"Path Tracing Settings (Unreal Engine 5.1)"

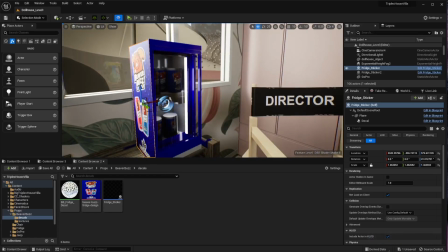So for purpose of this particular tutorial walkthrough, I'm not going to kind of go over that because it's something different. But as you can see, the 3D model's here. So I went in here, and I'll go into the props, and then go into the fridge there.
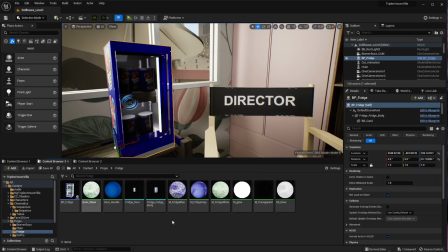Just don't mind this weird stuff. This is part of the stuff that I was talking to. If I reboot this in DirectX 11, I don't see this weird stuff going on. So just don't worry about that. You'll probably not see that.
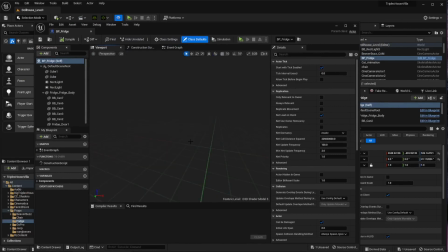Anyway, so if I go into the viewport here, you can see also I get some viewport stuff here. It shouldn't look black here, but whatever. So I created this here.
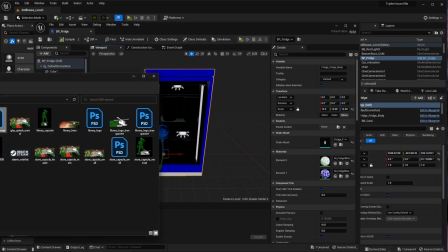What I did to get that cool lighting, and let me just open it up for you guys here. I'll find that image so we have something for reference. and it is on my desktop somewhere.
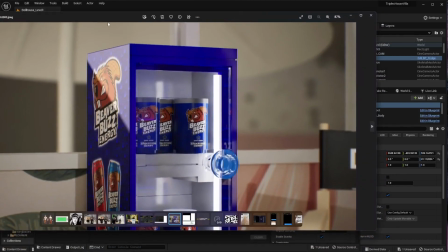Here we go. Okay, so this is it. And so you can see that there's a nice lighting on here.
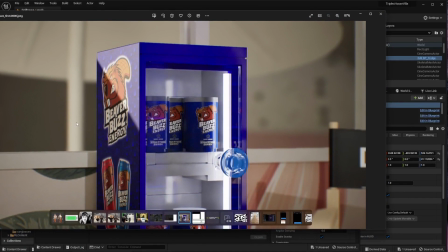The light here is all just reflective. This is all based on lighting in the scene. As you can see, some shadows over in this area that I've actually removed in the later version. That is caused by some of the lights I put in the scene just to give it a little bit of extra punch.
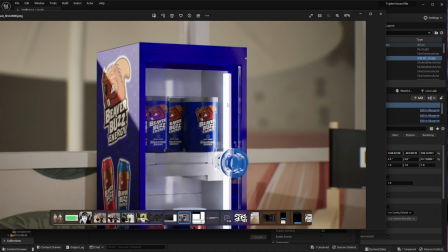So, but really what you're seeing here is a lot of lighting coming from these two bars. So if we look at a basic fridge, like a drink fridge, like a display fridge, generally what they'll have is these light bars inside, and that is just a material that is using lumen and
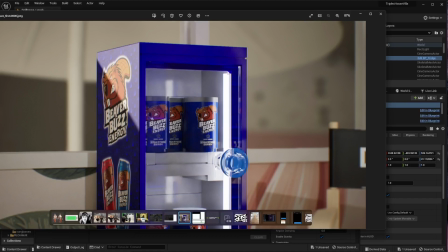emissive strength to kind of give it that reflection, and it's actually lighting the inside there. If I turn this off, it doesn't look as pretty. Also, you're seeing this this reflection of the light here on the right hand side of the Beaver Buzz can, and that there is because of this light.
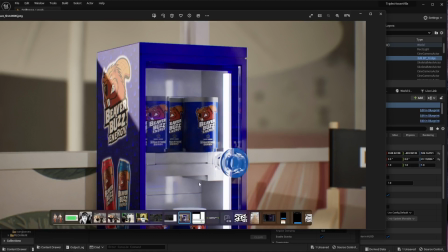So that's interactive lighting, not only lighting everything, but it's also giving some very interesting reflections and just selling the look.
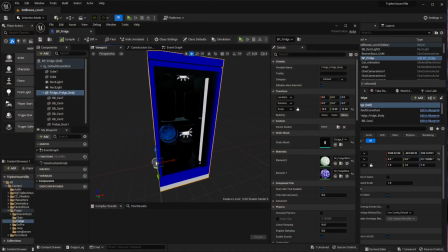So that's pretty much what we're going in there. So I just really created this. It's a couple different pieces, not including the drink cans. I just kind of put those in there. I took the 3D model here of the body, and I actually have a separate fridge door.
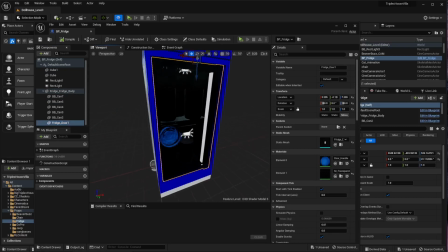So the fridge door is just a couple different materials. So I'm just going to go in here just to show you the glass material. I don't know exactly what everyone's interested in specifically, so I'm just going to kind of show you a little bit about everything. You can kind of skip if you aren't really interested in that. So really what it is just a transparent material.
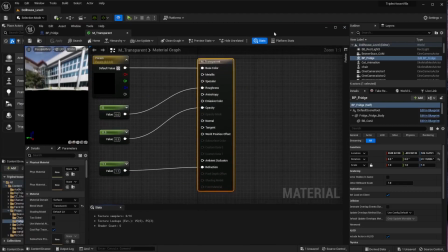I'm just going to open that guy up, and I'll show you details. Again, don't worry about what we're seeing here. It's not showing you exactly what it is, but really it's a transparent material. I created a new material. I went in here, and then I changed the material domain to, or sorry, blend mode to translucent.
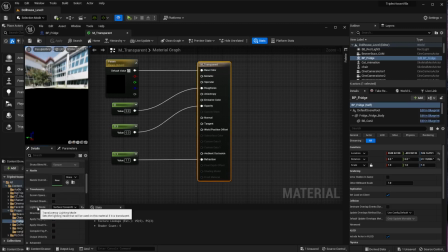And then when I did that, I scrolled down here to lighting mode, and I switched it to surface forward shading. That will allow you to add roughness and things like that. I just clicked drag over here. I just typed in constant, and then I created these values.
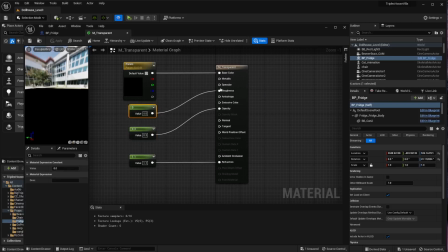I just pretty much copy pasted that one. So I wanted roughness to be 0, so it's as shiny as it can be. Opacity to be 0.3, so you can kind of see mostly through it, but not all the way. And then refraction 1.1, because it gives it a nice refraction for glass. Also, the default value is black, which gives it the better. It doesn't give it a kind of a frost.
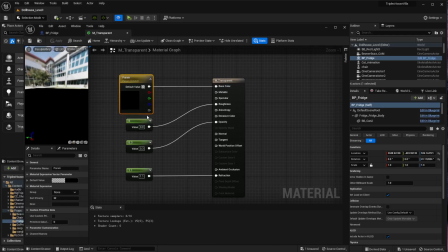If you want to change it to white or blue or anything like that, you can do that. You're going to notice a little bit of a frosting on it. And if you change the roughness and the opacity values, you can give it a more of a unique look. But this is what I was going for. Less of a Lego look and more of a realistic reflection glass look.
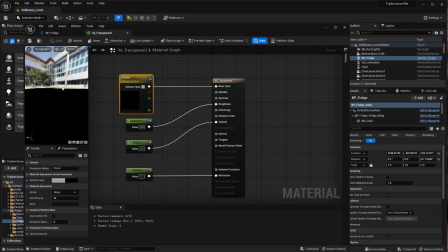And that, in my opinion, I took away a little bit of the creativity and I put it more like that and more realistic as opposed to cartoony and stuff, because I did want to show off the product inside. So that was a decision I made.
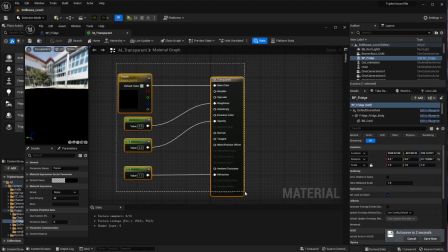So it's all up to you. But so if you've done all that, you can go there and you can apply that over there.